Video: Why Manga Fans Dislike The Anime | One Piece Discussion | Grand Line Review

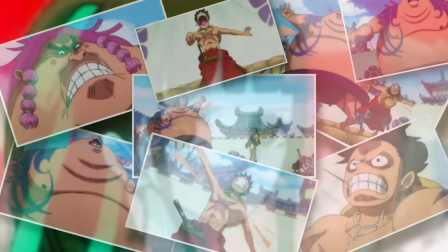But here's the real slap in the face because after that happens, we spent another literally 46 seconds just watching Luffy and Urashima going, whoa,
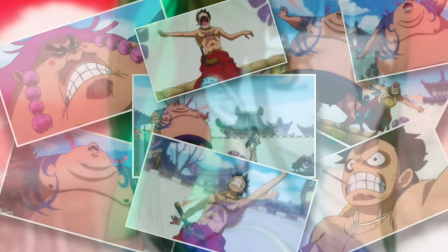whoa, whoa, whoa, trying to stay in the ring. 46 seconds.
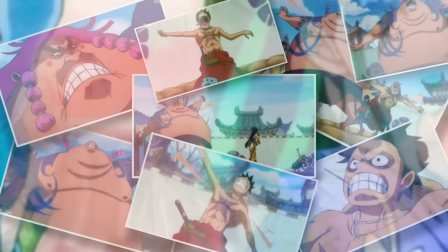And I'm not going to make you sit through all of that in real time, but have fun looking at all of these padded shots that the anime had to introduce to give this event some variance,
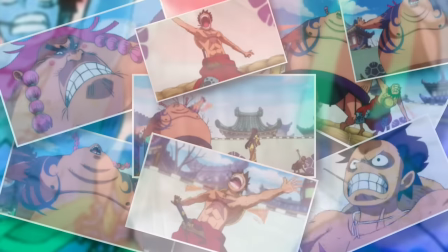whilst notably stalling the action. And with that, I welcome you to Garbage Pacing.
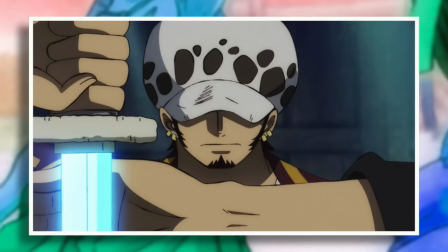This is the weapon that Toei has utilized to turn what should be 488 episodes into 824 episodes.
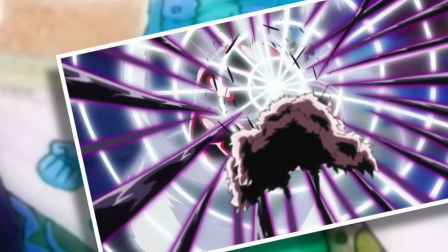They thoroughly extend action-based clashes, which have the effect of removing their overall impact.
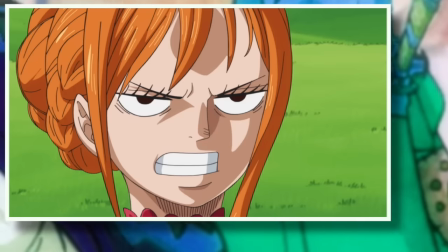They fill every episode with at least two minutes of recap from the previous episode, which went all the way up to five and six minute recaps during the Dressroser arc.
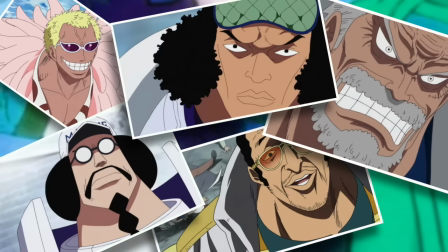They frequently insert reaction shots that were not in the manga, just to buy a couple of precious extra seconds. they linger on shots long since past their narrative expiry date,
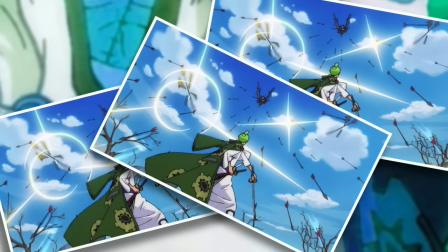they blatantly repeat segments of animation within the same scene, they often incorporate unnecessary flashbacks to fill time,
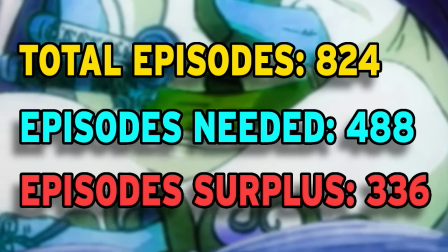with all of this and more combining over the years to waste a grand total of 336 episodes worth of your time, or roughly 112 hours of your life.
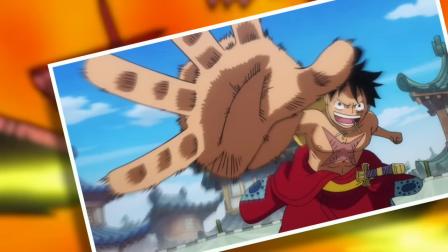So that's right, if you've seen every episode of One Piece, not counting pure filler, which will make this number much bigger,
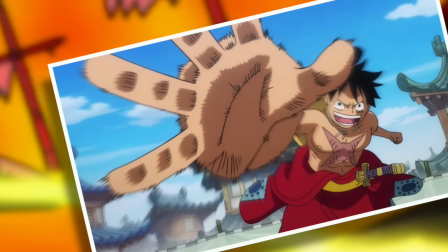then you have invested just under five whole days of your life for no real benefit,
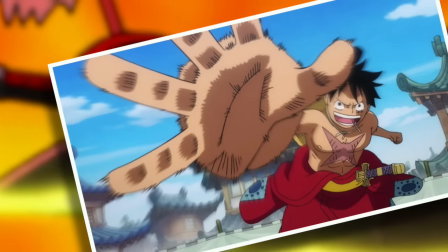because of the One Piece business model, which is to keep the series running all year round and to endlessly pad material,
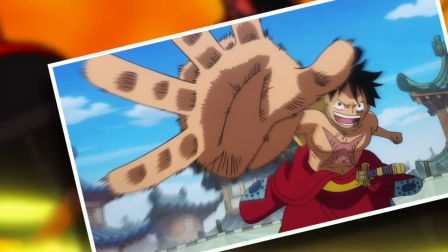thus watering down the impact of each and every single moment, not to mention the greater impacts of arcs and meta-narratives.
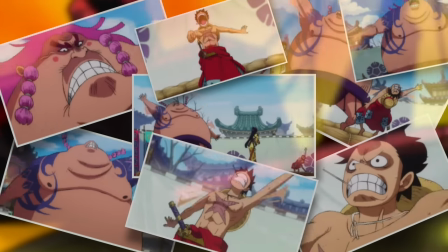So when manga readers see a piece of action that took half a page to complete, extended into a fruitless two-minute anime experience, we get a little disenfranchised to say the least.
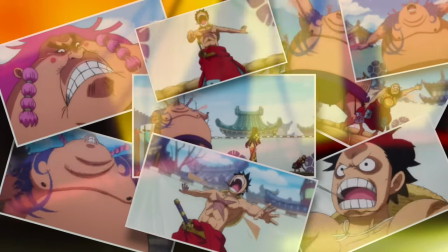And when that sort of thing happens in every episode, especially during the Dark Age, then we get pretty greatly disenfranchised, if not outright furious.
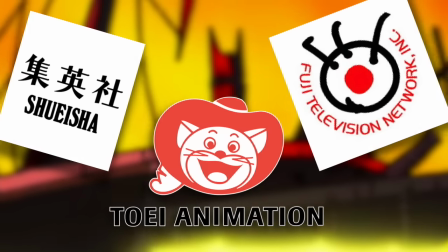And I will say that this is not the responsibility of Toei alone, this is a combination effort between Toei,
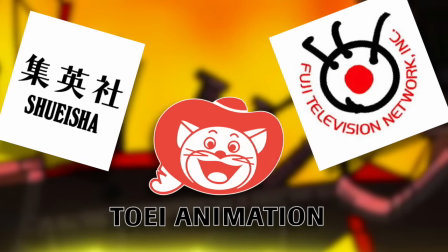Shueisha, the manga publisher, and Fuji TV, who all have a business arrangement mandating that this is just how One Piece needs to run.
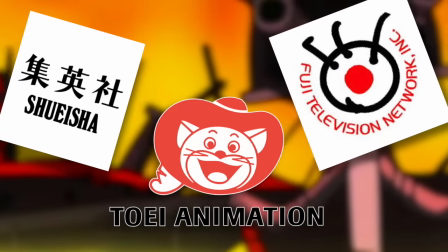So Toei is put in a bit of a tricky position where they just have to kind of do the best they can.
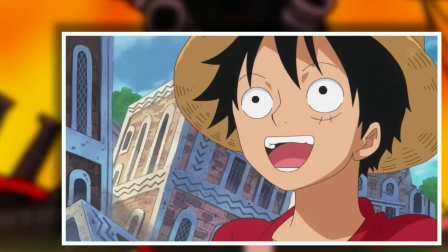But sadly, the best they can do under these circumstances is produce a series that perpetually feel stagnant and never moving forward.
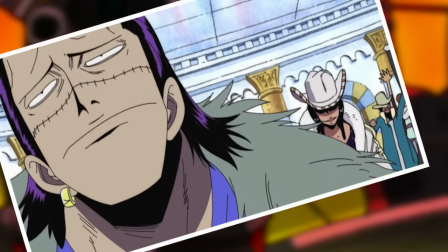And please spare me any of the horrible arguments about how Toei need to keep their animators employed, or,
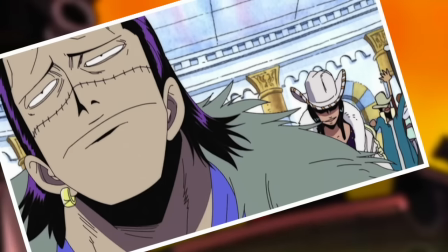well, they have to do it this way because of the manga. if Oda would just stop taking breaks and this wouldn't be a problem.
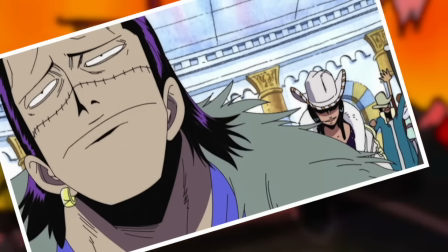Because none of that is true. In fact, no excuse for the anime's pacing is true.
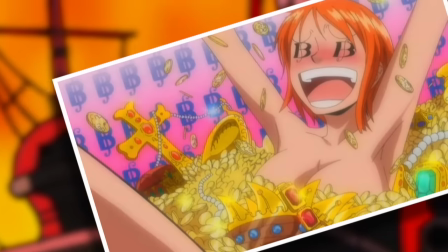In reality, this is a straightforward business model designed to generate maximum cash from milking One Piece all year round.
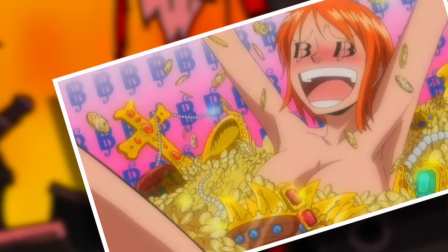They could switch to a seasonal model like the large majority of shonen anime series currently airing, which would work just as well for One Piece as any other property.
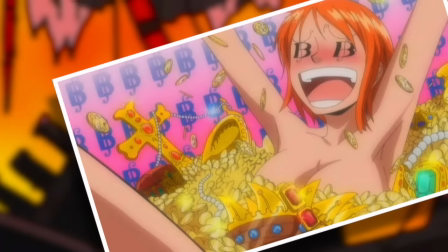And they even had the chance to do so with the big Wano changes, but they didn't.
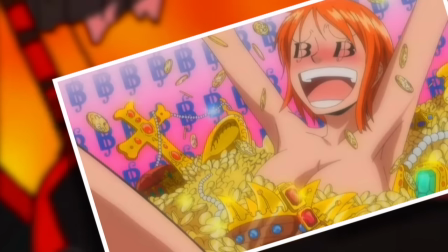Because here's the thing to remember, this is not about storytelling, it is about revenue. and pacing will always be a secondary concern to revenue.
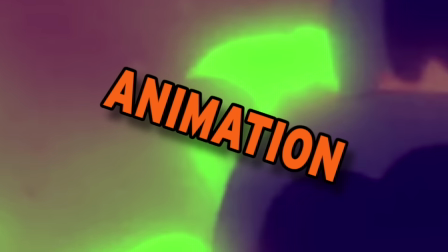But let's finish this off by moving into the third primary criticism, which is the animation itself.
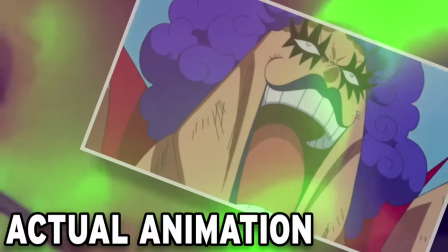Now, once again, yeah, it's gotten a lot better during Wano, which I very much appreciate, but for the large majority of the series, the animation was kind of meh at best.
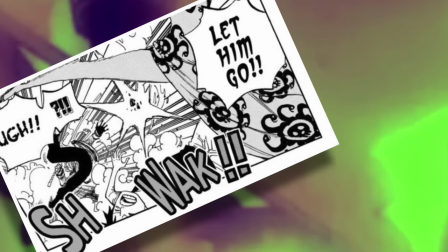More often than not, key scenes would appear as underwhelming in order to be produced quickly. So for example, let's head to Marineford and examine the very brief conflict between Boa Hancock and Smoker.
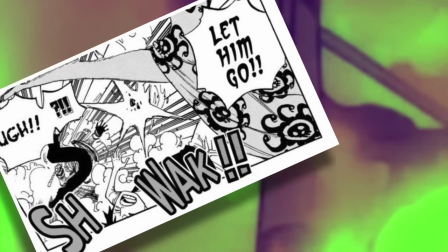In the manga, you see her leg move to kick Smoker with a clear upward and forward momentum at play. Sort of like, you know, a kick. and it has a great impact on Smoker, forcing him off his feet.
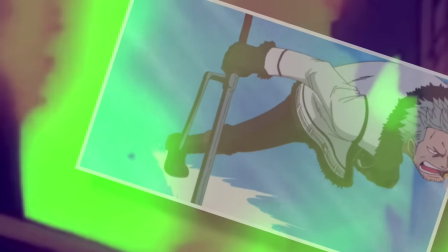Meanwhile, in the anime, this scene has Boa sort of gently prodding Smoker with her foot and then seeing a mostly static image being forced back on his feet,
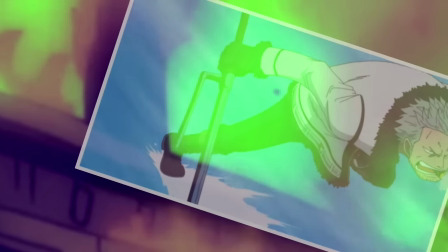which immediately removes any sense of the impact of Boa's kick because one, it looks like she was gently poking him, as I said, and two, it had no actual effect on Smoker.
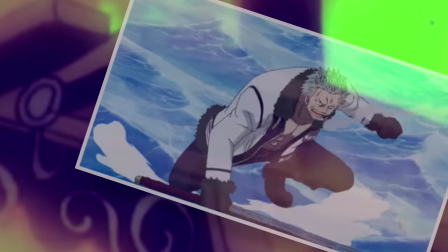It was just mildly irritating at best. And this is the majority of the One Piece anime. Actual animation is something of an afterthought and you know why the scene was done this way?
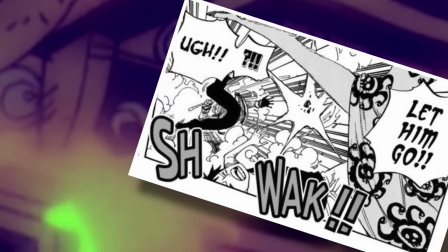Well, it was done that way because it was quick. Instead of animating the figure of Boa performing an actual kick, or the quote unquote animator,
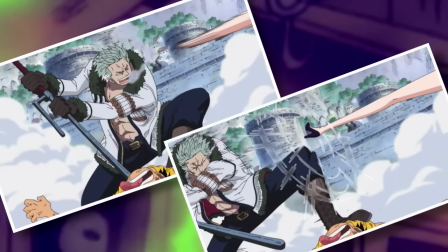and to do was take two stills of a disembodied leg, one of which has the all important motion blur technique invoked,
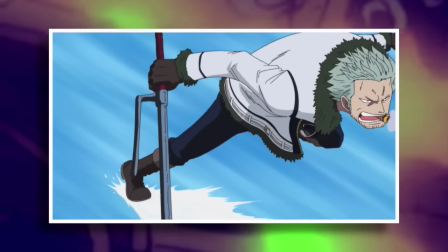and then have it come into contact with any part of Smoker, it doesn't really matter. At which point the animator just needs to cut to a mostly still image of Smoker, with the background gently moving behind it.
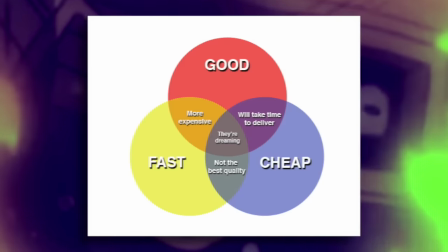And really this is the classic creative conundrum. You can have it done well, you can have it done fast, or you can have it done cheaply.
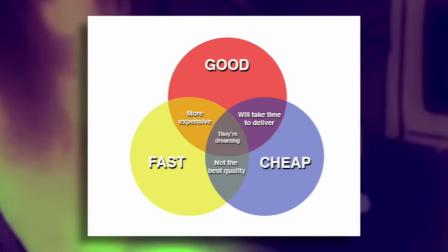However, you can only choose two of these options. So if you want quality work fast, then you need to pay handsomely for it.